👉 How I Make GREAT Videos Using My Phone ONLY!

Get a clean dry cloth and clean your lens before shooting. Be sure that your smartphone screen protector is not covering your lens. If it is covering your lens, get it back to the technical people to cut out the area covering your lens. connect the microphone if you are using the inbuilt microphone then you can skip this step but if you are using an earpiece if you are using an external microphone make sure it's connected and working and if you are using an earpiece the earpiece might show in the video don't worry about that next frame your shots are well
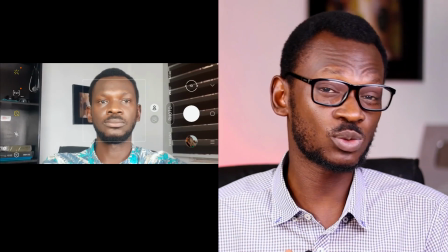positioned on the screen and that's why i advise you to use the front
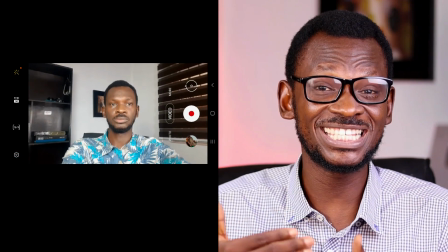camera to shoot your videos because you can see yourself and see your position in the frame make sure there is head room that is space between the top of your head
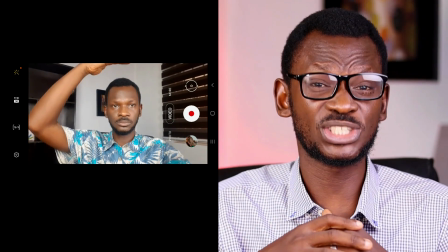and the top of the screen and let the video cut
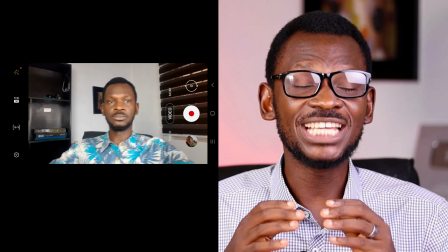just above your breast or your chest and you can choose to position
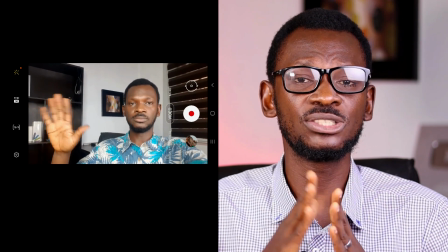yourself slightly to the left or slightly to the right this is professional positioning and secondly you can have space to write out things when editing and make sure you are not too far to the side or too
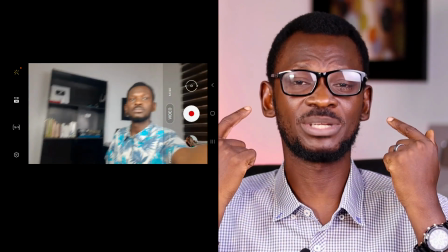far to the corner or too close to the camera or too far away from the camera you are not too below or too above no part of your face is cropped out next make sure that you have the best video
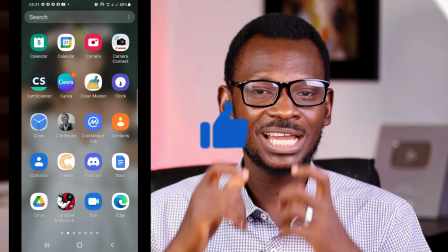camera settings just go straight to the camera and go to the settings of the camera
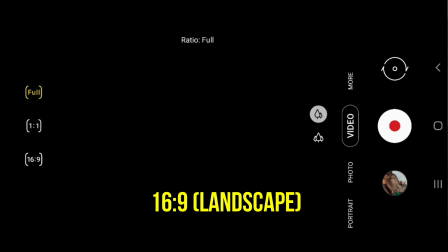Make sure your video is in 16.9 and your resolution
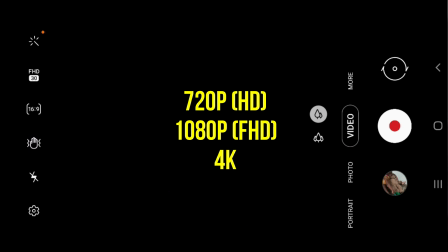is 720p or 1080p or 4K,
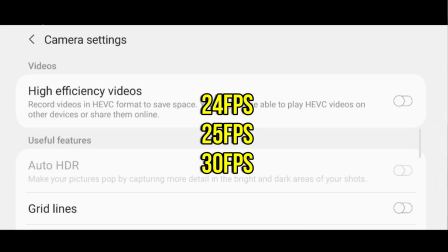24fps, 25fps or 30fps. Number 10, record a test video. Test out everything, the visuals and the audios for a few seconds. Stop, play and make sure that the audio is clear and then your positioning is on
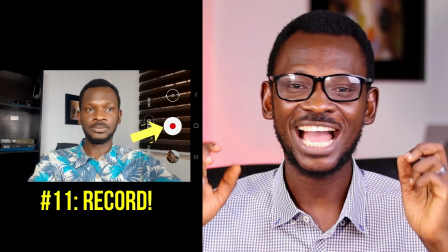point. and when you're done go ahead and hit the record button make sure you are fully relaxed and talking the way you are talking to a friend
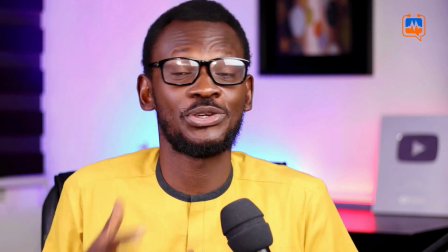but slightly animated and energetic so you are talking the way you are talking to a friend but you are a little bit excited about what you are doing or saying using your hands your face your eyes to express what you are saying when recording you can ignore your mistakes, pause and continue shooting the video so that when you are editing, you can remove out, you can cut out the mistakes.
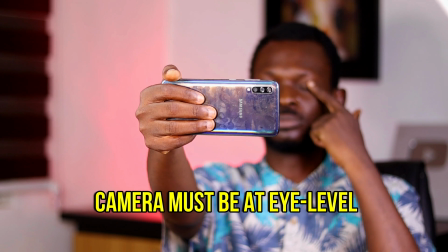This is extremely important. Make sure that the camera is at your eye level.
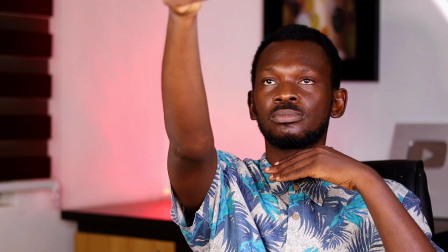Don't put it far above or far below. If you are using a tripod that is small, you can stack up books or any item to raise it to your eye level. Look at the camera lens. Don't look at yourself on the screen if you look at yourself on the screen
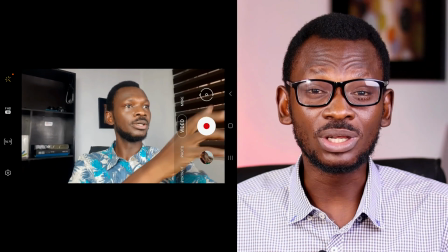when the video is done it will look to your viewers as if you are looking away from them and so make sure that you are looking at the camera
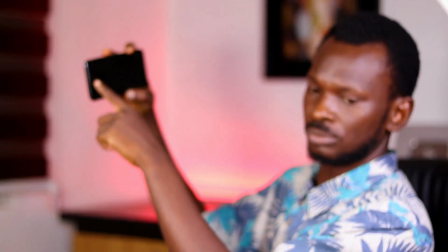lens the pinhole the small hole camera lens on your phone and not admiring yourself on the screen and when you're done with all of this make sure you click here to learn how to edit your videos with the best editing practices using this free app and software play big and I'll see you in the next video